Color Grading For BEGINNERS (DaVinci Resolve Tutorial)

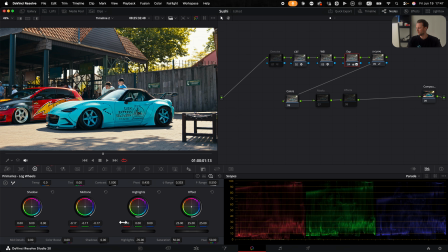(8:12)
Now I'm going slightly back to exposure, and I still want to bring down the highlights just a little bit more. And if you have a lot of reflection, for example, you can go to the HDR and you can go to the highlights and slightly bring them down.
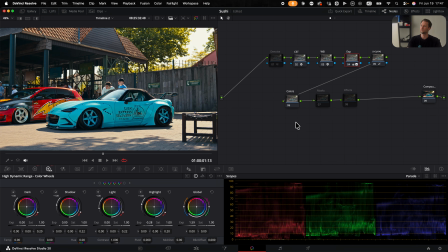(8:30)
So as you can see, just a little bit. So then we go over to the masks section. This is where we draw masks or gradients to draw more attention towards the car. So this is on, this is off. Again, we have built a similar node structure here.
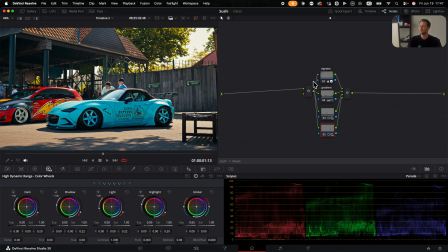(8:48)
So let me turn it on, double click to open. So here I have a vignette,
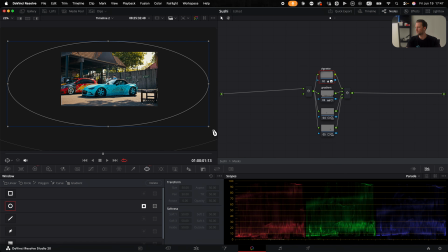(8:55)
which will darken the outside part of the image to draw more attention towards the car. Here we have a gradient, which is called this line here. It will darken everything below. And usually I do this to, again, draw a little bit more attention towards the car.
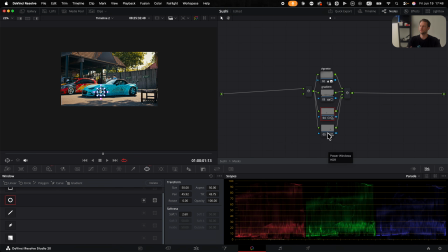(9:13)
And here I have a few other ones. If you want to use them, you can. I don't always use them, but here, for example, I use it to bring a little bit exposure back to the rims.
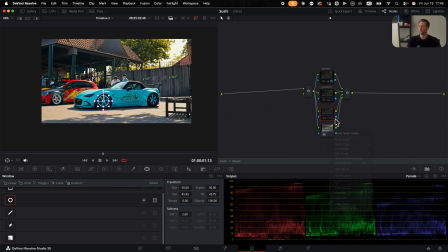(9:26)
So let me turn them off and show you how it's done. I'm gonna reset all the nodes. So I'm gonna start with the vignette. We go to the power window here, and then I'm gonna click the circle. You can change the shape, and then you can soften it out, and I'm gonna reverse it.
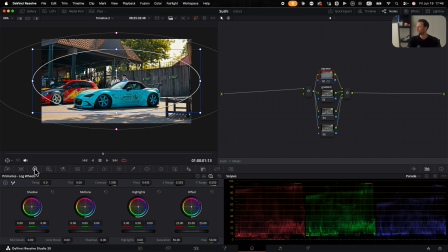(9:42)
Otherwise it will darken only the inside. We go back to our primary wheels here, and then I'm gonna change the offset. I'm gonna make it a little bit exaggerated so you can see what is going on. So it will darken the outside part.
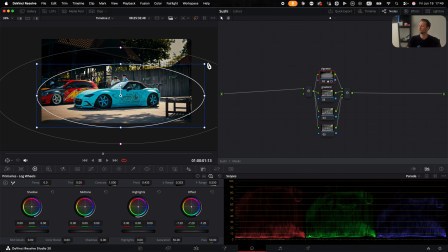(9:58)
You can always change the location, for example here on the car, but I'm gonna make it less aggressive.
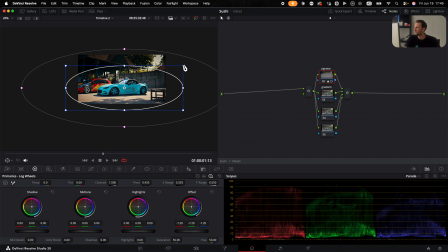(10:06)
I'm gonna of course soften it out and make it a little bit bigger. And usually I set it to somewhere here, and then you can see before and after, before and after. You can make this however you want, how aggressive you want, you can choose.
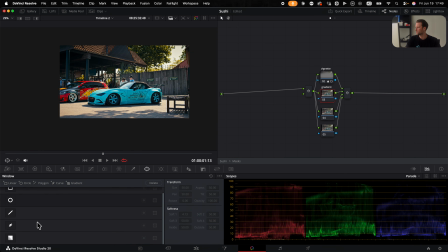(10:22)
For the gradient, we go back to the window section and we're gonna hit here gradient. This is called gradient. Then I'm gonna go back, change the offset, but as you can see, we have to flip it.
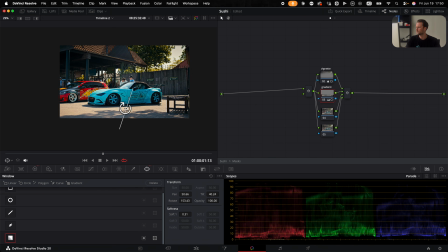(10:38)
Something like this. And you can soften it out. As you can see, now it's very strong. And like this, we soften it out. And again, I'm gonna lower it just a little bit more.
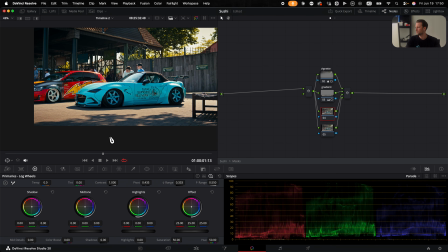(10:50)
And here for the rims are a bit dark. They can use a little bit of extra punch, let's say.
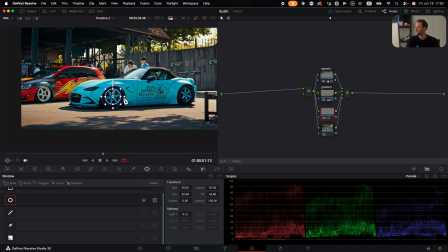(11:01)
I'm gonna make again a window, match it to the rims, soften a little bit less. And then what I'm gonna do here, because we have a moving image and I want it to be exactly on the rim, we go to the tracker window and track it back and forth.
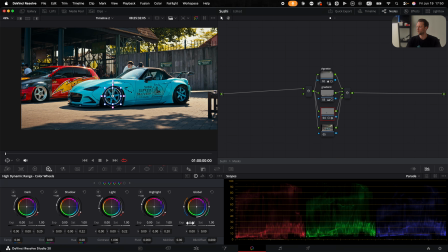(11:16)
And then instead of making it darker, I'm going to the HDR wheel and I'm gonna bump it up.
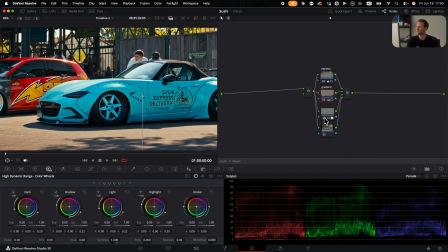(11:22)
So that's what it looks like before and after. We don't want to overdo this. And then I'm gonna hit Command copy and I'm gonna paste it here.
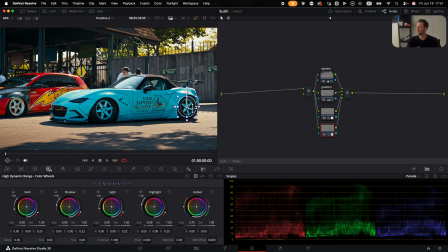(11:34)
And I'm gonna, of course, move to the other wheel. And again, I'm gonna track it back and forth. So that's with and without.
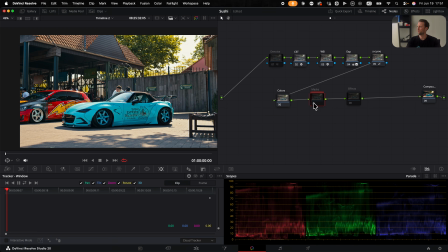(11:45)
So if we exit our compound node, before, after, before and after,
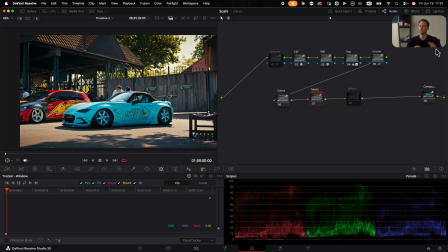(11:51)
of course you can always go back and change everything you want later. Here we have some effects. Let me open the compound node here. Here we have the glow, which is a simple glow effect from Davinci Resolve.
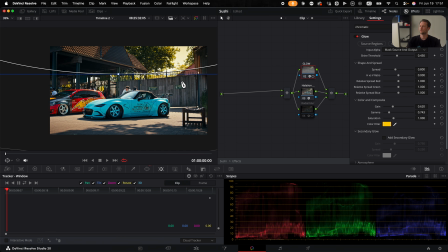(12:08)
So what I did here was to add the glow effect,
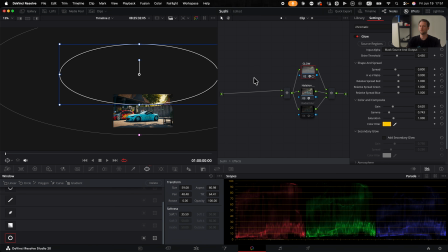(12:13)
make a power window, as you can see here, as we did recently for the other one.
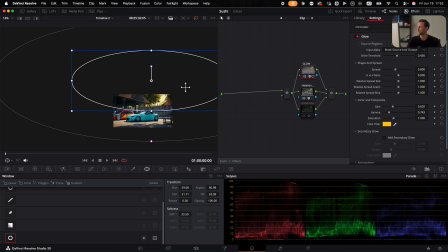(12:20)
And then I just change the location. So it just softly makes the golden glow here.
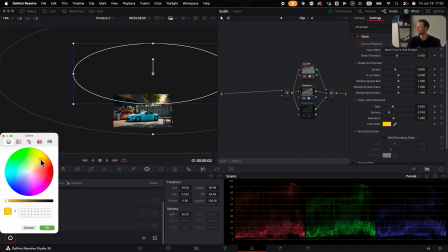(12:28)
And I just changed the color to gold.
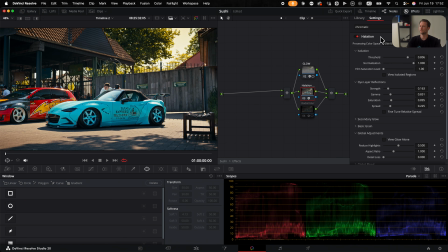(12:33)
That's it for this effect. For the halation, which is the simple halation effect, again built in inside Davinci Resolve.
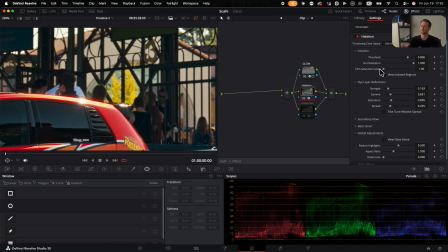(12:42)
What this does is it will create this golden reddish glow. So if we bring the saturation up, you can see what's happening here.
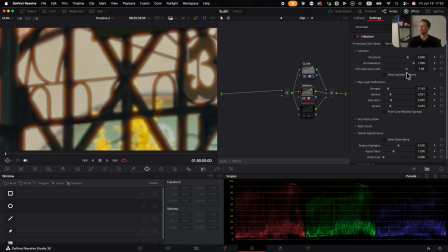(12:54)
It's creating this nice glow effect. Of course, we don't want it too much.
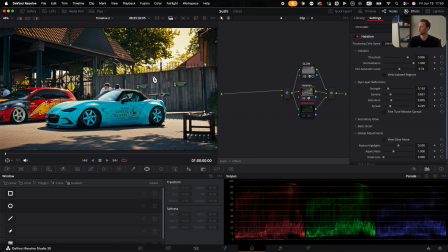(12:59)
If you hit set, it will bring back your image fit to the screen.
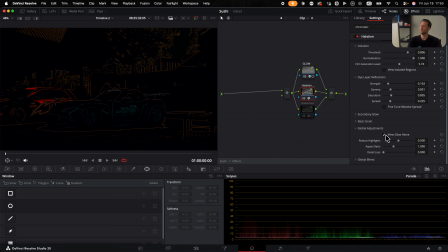(13:05)
And if you want to see the glow alone, this is actually the change. So here is nothing, this is too much, so somewhere in the middle, and you can just play around with the settings yourself. I'm gonna keep it as is.
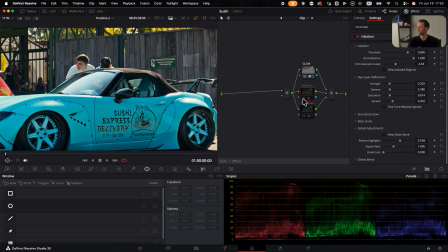(13:21)
Before, after, it's just a little bit, but for now, I'm actually just gonna keep it off.
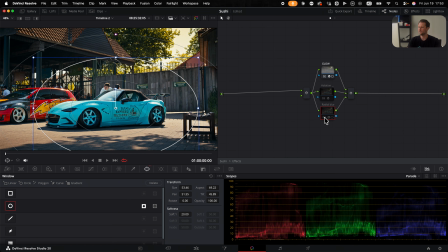(13:29)
And this is actually a popular effect these days. I'm not gonna use it, but I'm gonna show you.
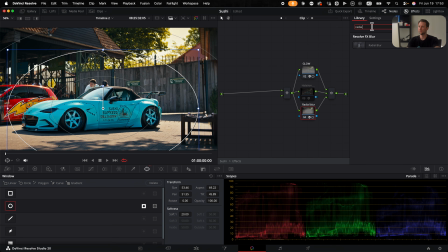(13:35)
So this is simply radial blur dropped onto the node.
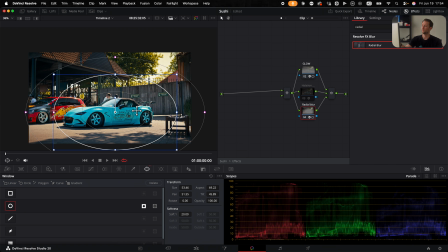(13:42)
And again, we used the power window here. What this does is it will create this blur effect. As you can see, of course, we don't want it too strong. We just want it subtle, if you even want it.
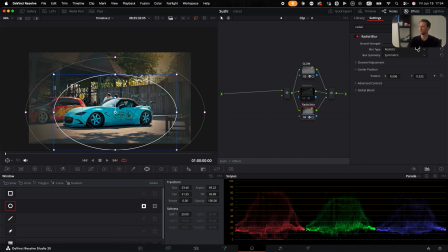(13:59)
And if you go to the center position, if you make it to the maximum, you can change the center. So for example, if your subject is more to the right, you can change its location. And then you go back. Then here we created this other compound node.
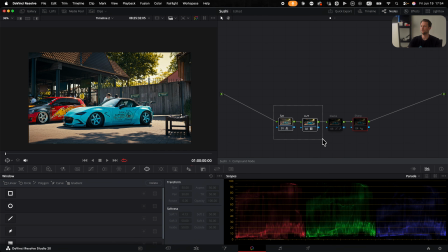(14:19)
We already made the saturation and the LUTs.
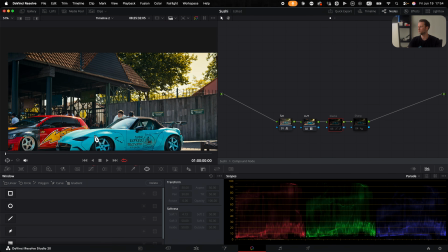(14:22)
I'm gonna use the blacks here, the blacks node, to actually clean up my black.
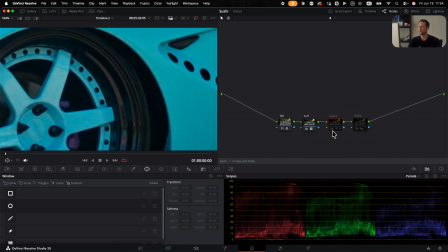(14:30)
So for example, if you look at the rim here, which is black, the wheel,
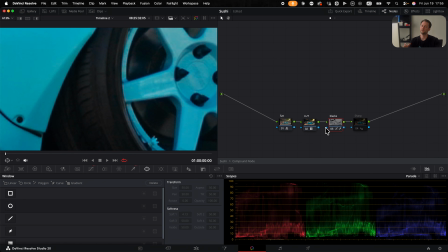(14:35)
now it's more bluish, and now it's actually deeper and cleaner black.
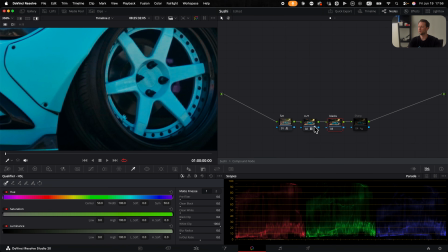(14:40)
So what I'm gonna do here, I'm gonna go to the color picker. We select black.
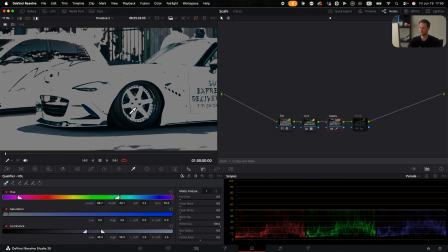(14:46)
You can see black is selected. You can always tweak
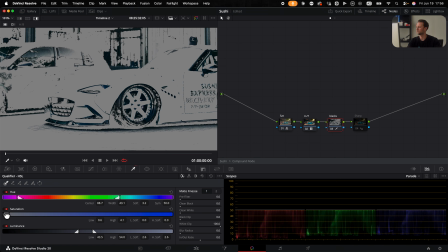(14:53)
the luminance and saturation just a little bit, but for me this looks good.
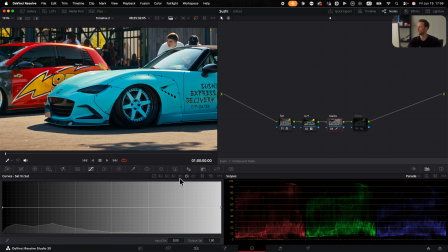(14:58)
Then we go to the curves here and we go to saturation versus saturation. Gonna pick or drop a dot here and bring down the saturations in the dark areas. So that will decrease the saturation in the blacks.
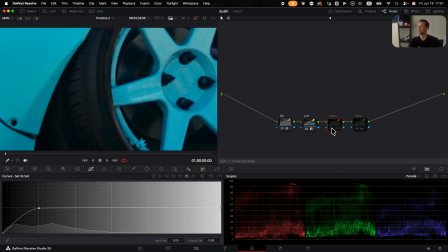(15:19)
It might not be a huge difference on this image, but you can see it has a blue tint, and now the blue tint is gone.
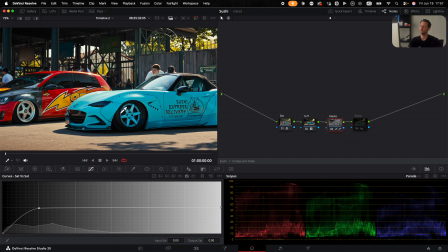(15:29)
Here there's not too much blacks where it's very visible, but in certain images you will see that the difference is crazy.
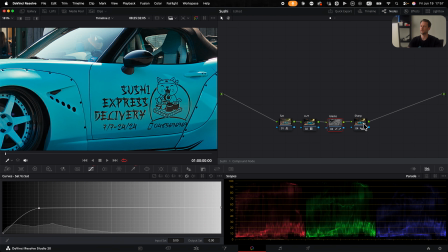(15:37)
And then we have our sharpen node. If you want to bring back that little bit of sharpening, let's reset the node. That is done here in the blur section, and you drop it to 0.47.
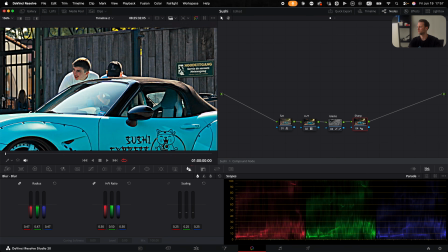(15:51)
Don't make it too much because then it looks like shit. And this is adding blur.
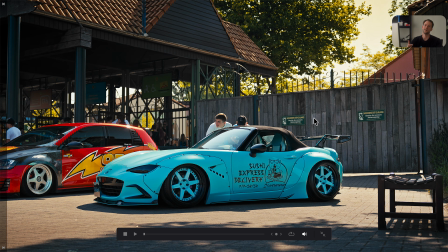(15:57)
And if you want to know how I film and edit cars for clients, make sure to watch this video next because I break down every single step.